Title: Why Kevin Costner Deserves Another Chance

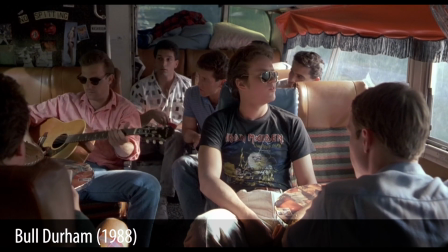When I was a little older, I tried watching more Kevin Costner movies here and there, trying to see if I was wrong.
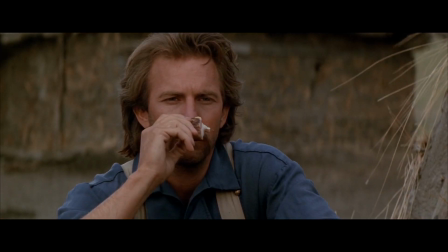I watched Dances with Wolves, but his slow narration turned me off.
Two Socks like Cisco has become a trusted friend.
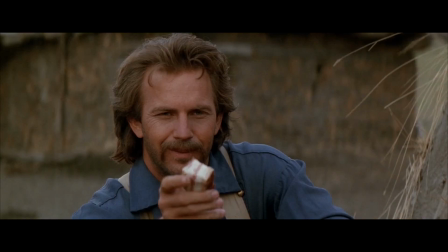He still won't eat from my hand, but his keen eyes and ears never fail to alert me when something is wrong.
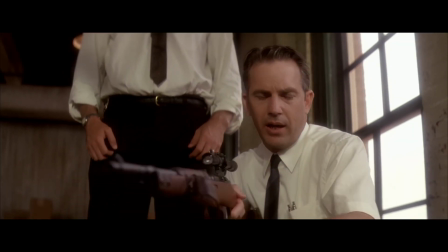And I bought JFK on DVD, but I don't remember why I did that, and I don't remember what I thought of the movie.
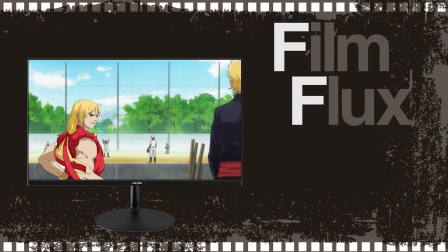And then, a couple months ago, I was doing a video about baseball movies and watched Field of Dreams.
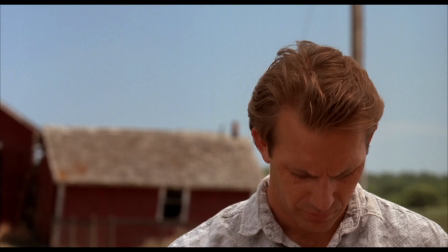And all the same qualities I thought I knew about Kevin Costner were there.
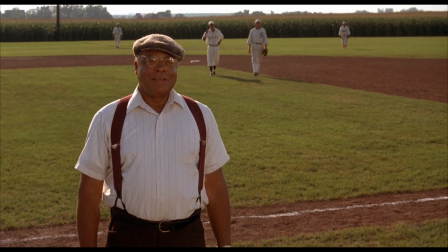The people around Costner's character, Ray Kinsella, inspired and created more connections with the audience than Ray did.
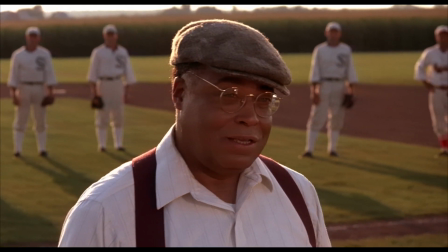This game is a part of our past, Ray. It reminds us all that once was good.
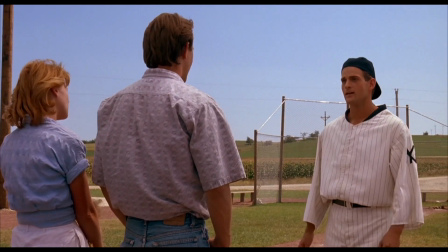And it could be again.
And then, Ray gets the chance to meet his deceased father again.
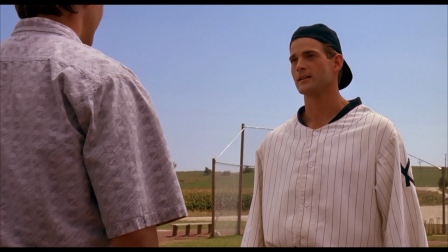A man he's hated his whole life because his father didn't seem to have dreams.
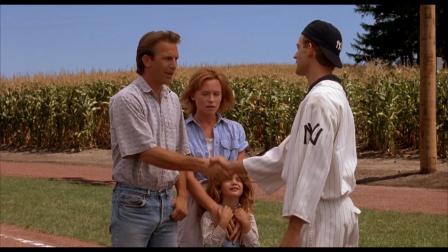Not realizing both he and his father had the same one.
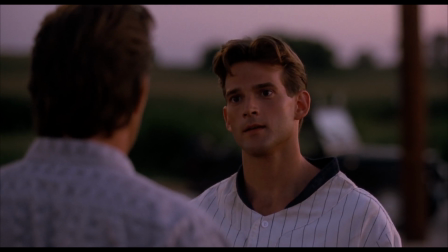Having lost my own father now, when Ray says,
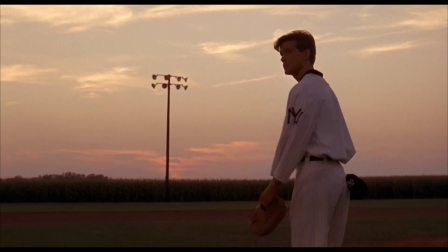Hey, Dad? You want to have a catch?
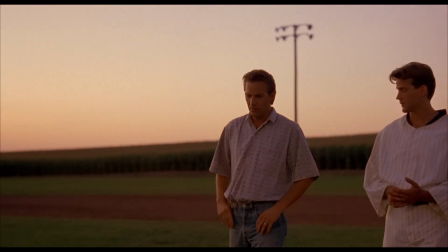I'd like that.
he speaks to an unrequitable desire I will always have.
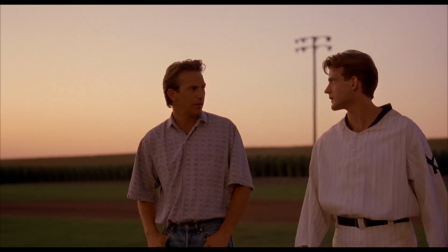To see my father one last time, and forgive all the things I thought he'd done wrong,
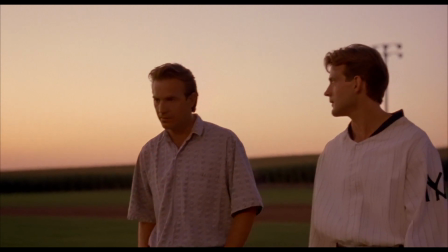and just have a catch.
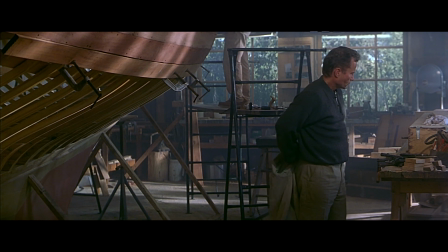And I think that's the key to my misunderstanding of Kevin Costner's work.
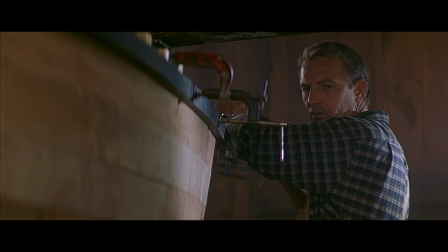Because not only had I not experienced a lot of life when I saw Message in a Bottle, I hadn't experienced a lot of films.
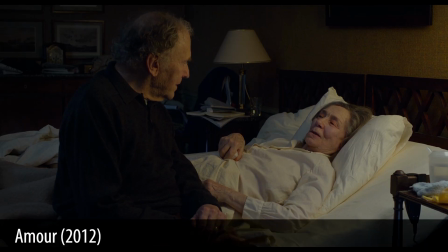I hadn't seen films like Amour, simple films that live mostly inside a single room with two people,
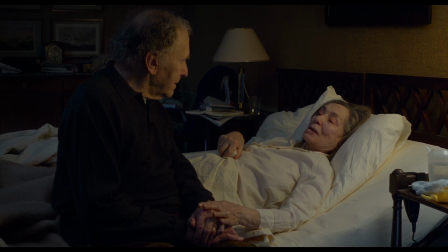and still find so much to say about love and the human experience. Or Moonlight, a film that, like good poetry,
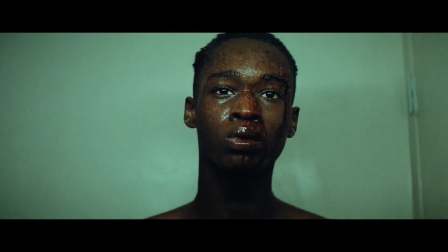tries to make us a part of the main character's search for identity by simply inserting us in pivotal moments in his life,
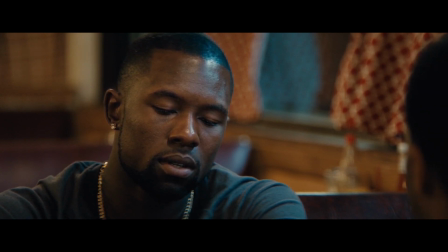rather than relying on a traditional narrative.
Why'd you call me?
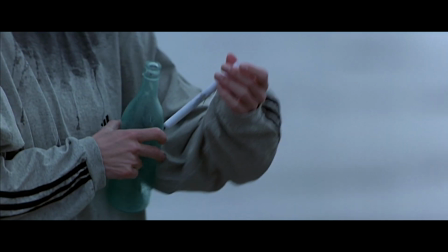I told you, man.
So I started watching more Kevin Costner movies, and I started back with Message in a Bottle.
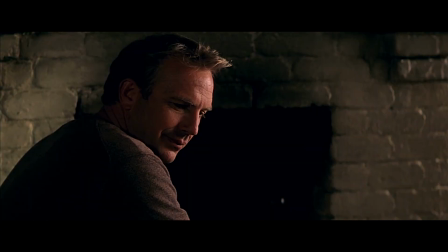This time around, I understood the place the main characters were in their lives.
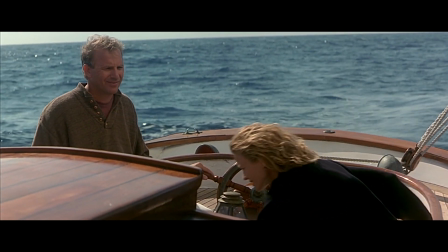There's this scene where Garrett takes Teresa out for the first time on a boat. I smiled at Garrett relearning conversation.
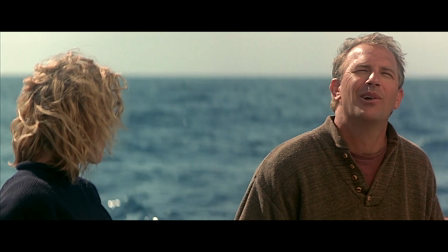Still married? No. You?
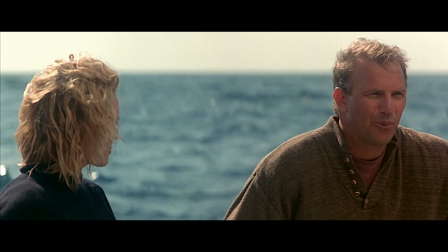Date much? No. You?
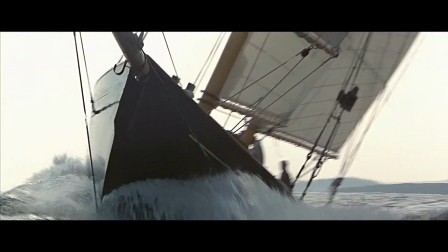That's something I can appreciate more now. As the boat picked up speed and careened through the frame, I got emotional.
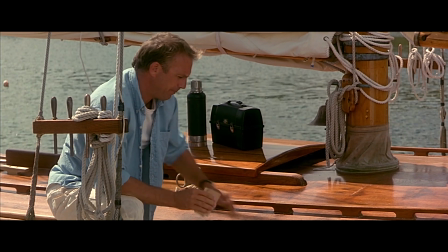The pacing of the film so far had been slow, with emotionally clenched performances.
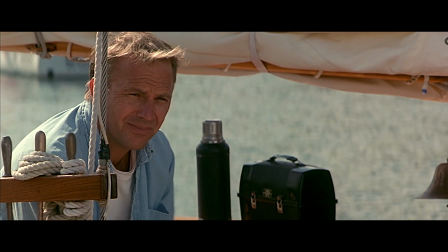And now it all had purpose here.
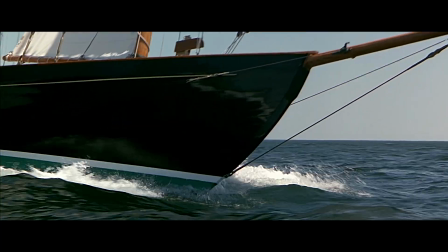Garrett and Teresa were becoming free, demonstrated by the framing and movement of the boat, and the hopeful soundtrack.
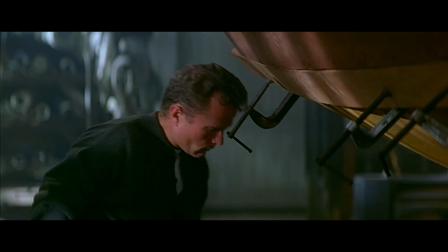And I think in that moment, I realized something about movies. Sometimes you need to be at a certain place in your life to appreciate them.
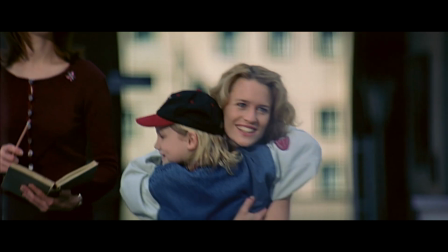Maybe Message in a Bottle wasn't for me when I was a boy, but it is now that I'm a man.
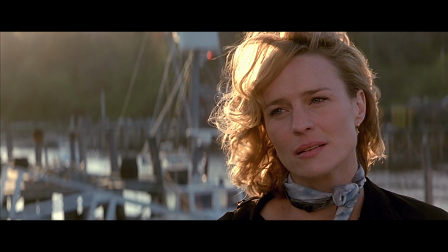Now that I've lived enough life and seen enough films that I can get swept up in the movement of that scene.
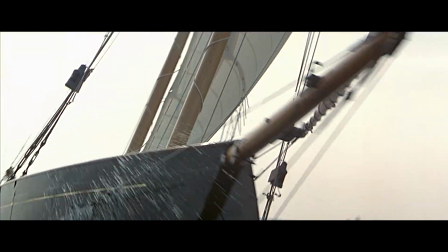That I can appreciate what it's trying to say about life and the difficulty and beauty of starting to live again.
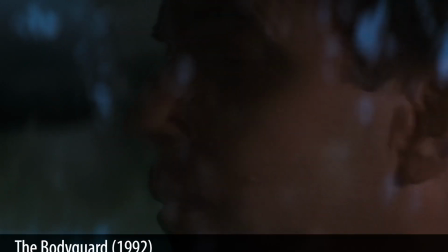So I started watching more of Kevin Costner's films.